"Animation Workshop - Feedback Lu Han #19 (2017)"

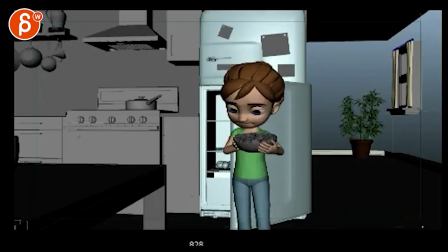just to go back because
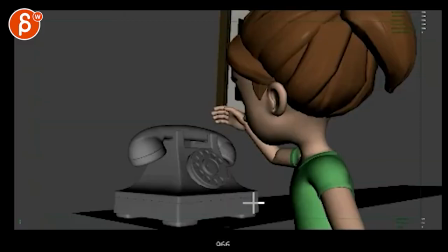the thing is you can do you can do quick cuts and like jump cuts where she hears something and
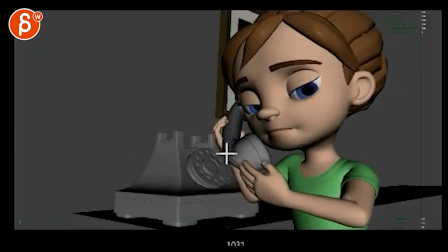grabs the phone and that's fine like we don't need the black frame to say time has passed.
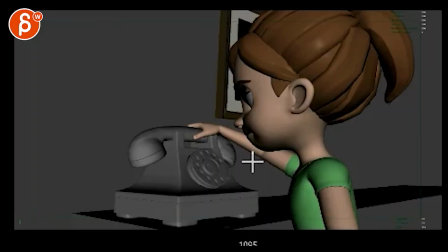For here, you might do
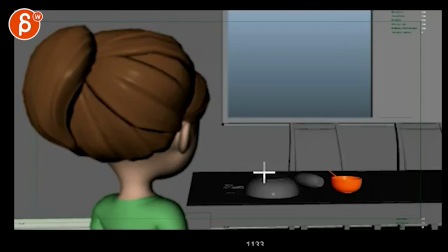the same thing. It works a bit better here, although you could do a fade out instead of a cut out. This has to move faster. Slow.
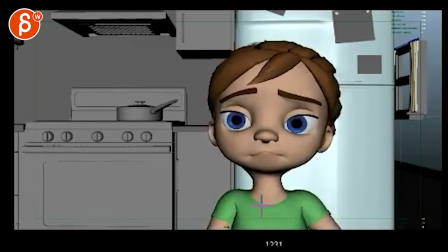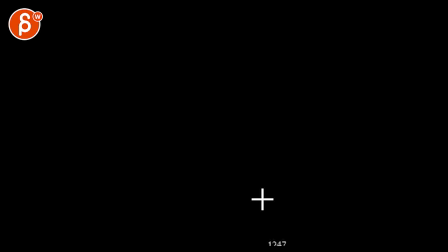Again, I don't think you need it. You can easily cut. Because we understand that time has passed here.
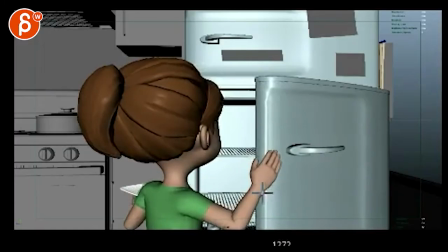I I would do a version with taking all those black frames out.
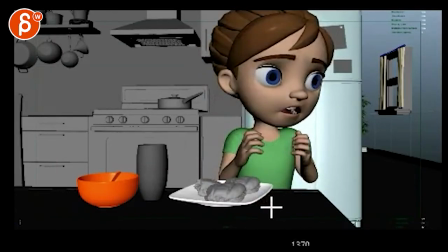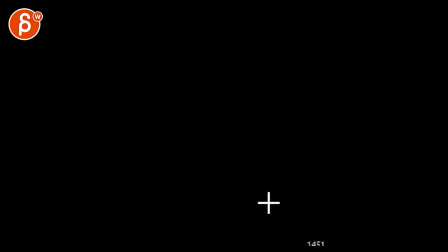We are assuming she hears the phone.
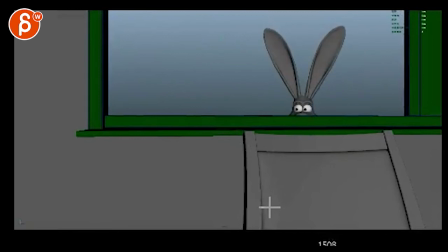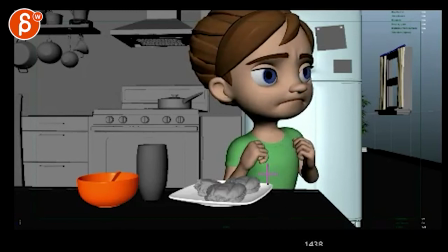You know we are always seeing this angle, I wonder if in this angle the camera would be here and the phone is in the background still, you know like imagine, right now we are looking at her,
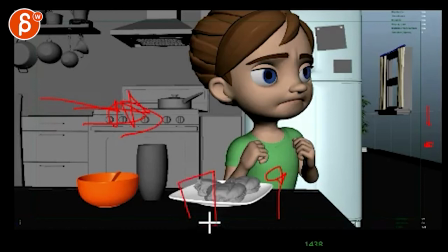so imagine we are looking from this angle, stuff like that in the play is in the foreground, she's here, and in the background we see the phone ring and she's looking behind, you know, away from us, and the phone is still shaking.
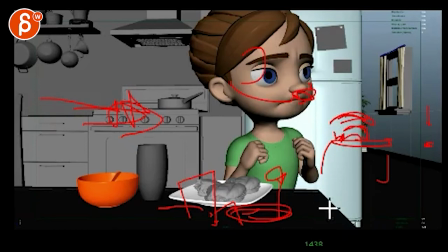Just to give one more indication to the audience that that's the phone, that she's not now reacting to something else, just as a reminder, and that way it tells the audience, oh look, look here,
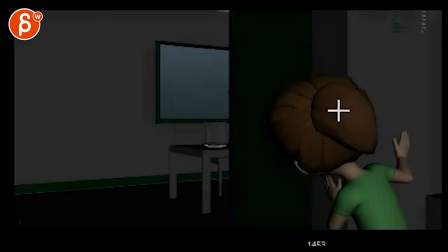here, we are going to move over here, which then this makes more sense.
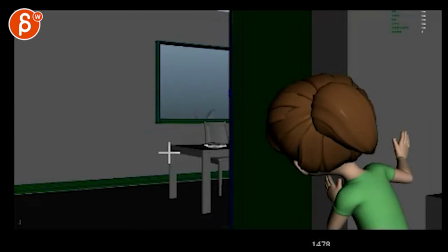Then you could probably... you're zooming in here. So what I would do is I would bring this table over here, the window here, the wall will be here, she is here, then this is here, and the phone is still here.
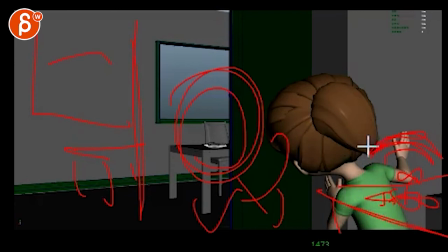And that way we understand, okay, in the shop before we saw the phone,
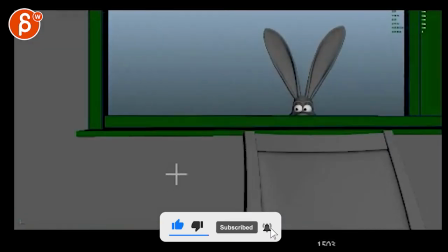here's the phone, we understand she went there and then you can still kind of zoom in, do a bit of a different move.
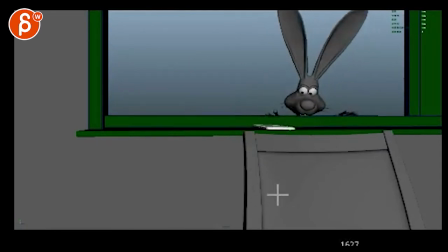I can help you with that later. That's too slow.
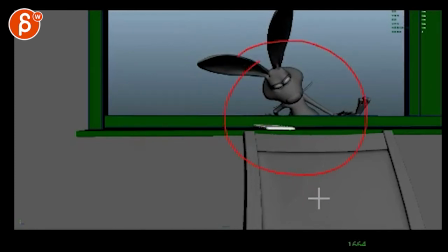I would go, like, you know, it's an animal, it's going to be fast, it wants to eat and it knows it doesn't have time, she might come back at any time.
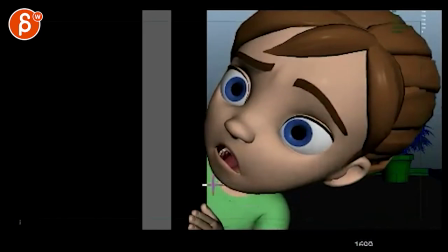So this would be all like twice as fast. That's all good.
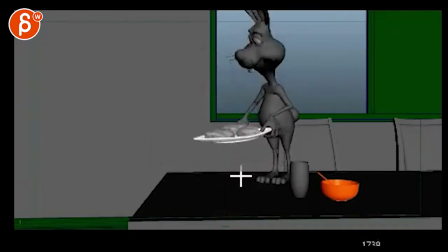You know, animate ears, I don't know if I'm blocking, but yeah, okay, she gets that.
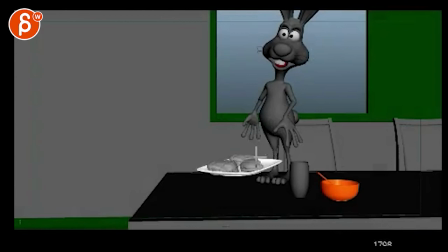Oh, too low. You might have to bring up the camera to here, here-ish, to give you his eyes here. That's what would happen, right? So you go this far up, this goes this far down. Yeah, that's better framing for his head. Too close to the border here.
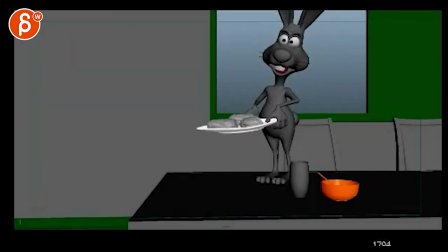Here it's okay. Okay, here I would actually leave the Fade out, because now this is a long time, it's a different story in a way, right?
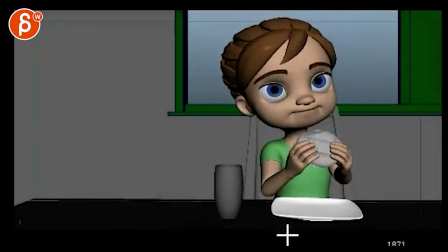It's a different thing here, I think then it's okay. It's cute, she's finally eating.
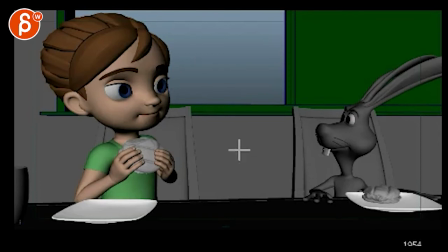And I would hold this, this is too fast. Hold this so we can, give it like another two seconds.
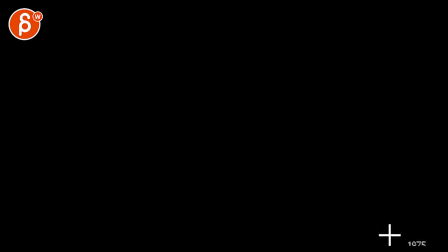It's like, what's going on? Oh, she's letting him, oh wait, it cuts? Like for the audience, we're thinking this.